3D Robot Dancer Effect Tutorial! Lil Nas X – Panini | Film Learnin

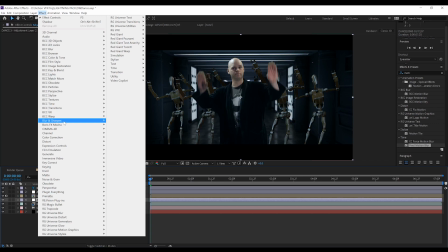Went into effect, blur and sharpen, added a camera lens blur,
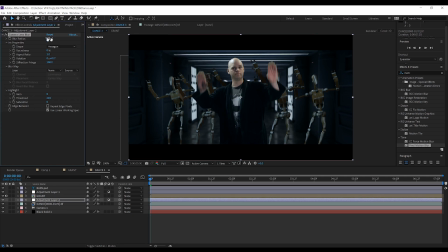and set that to 0.5. Just to soften those guys in the background because I am a little bit further ahead than them. And finally, I just came over here,
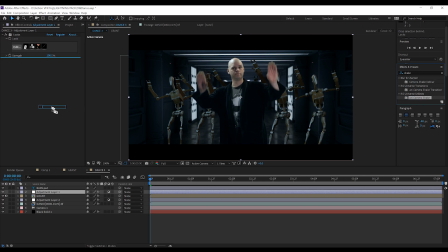went to shake, and I added Red Giant Universe's camera shake plugin with just the handheld. Turning down the master amount to about 25%. That way, we're moving around, but not too much.
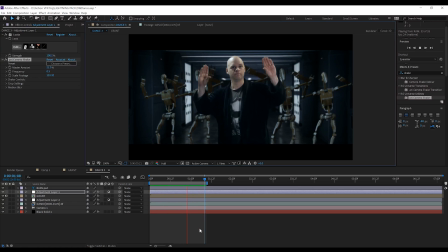Now guys, obviously you don't have to do the chicken dance, but there is a very quick and easy way to give yourself a robotic dance troupe. And that, my friends, is another effect. Done.
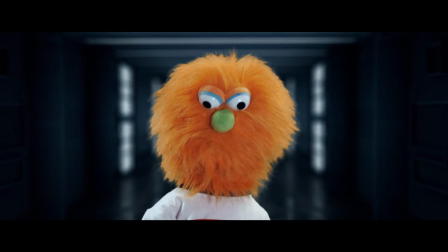Add up all those steps and you get something like this.
Yo, Doug, me and the crew got something to show you.
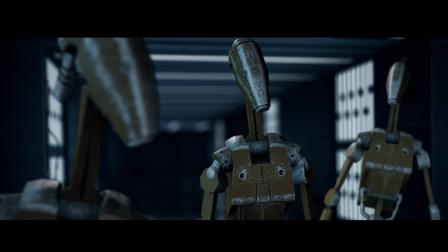You ready, boys? Roger, roger. All right, let's do this.
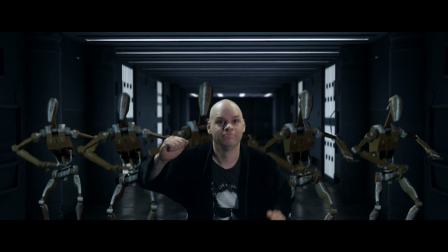So guys, that's my quick and easy take on the 3D dancing robots from LilNasX's Panini. Panini. As you can see, once you've rigged up your robot and decided on a dance, it's really not that hard to bring that into Cinema 4D, replicate your dancers, and then composite them into your shot. But for now guys, that's all I got for you. If you do want me to replicate any other effects from music videos, TV shows, or movies, please let me know down in the comments because I read them all. And while you're there, why not smash that like button because I really do appreciate it and it does help out. And hey, if you are new here, hit that subscribe button below and turn that notification bell on so you don't miss a single film in an episode.
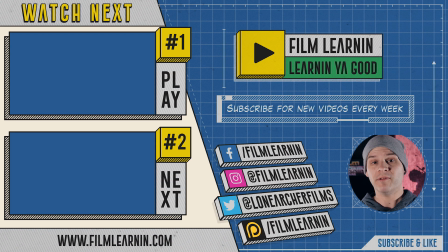We have over 250 episodes on the channel, so be sure and check us out. I've got 2 other episodes of Film Lennon right over here, as well as all my social media crap. There is the Patreon there if you want to help support the channel, or you can click that join button below and support us directly in YouTube. But until I see you again guys, keep learning.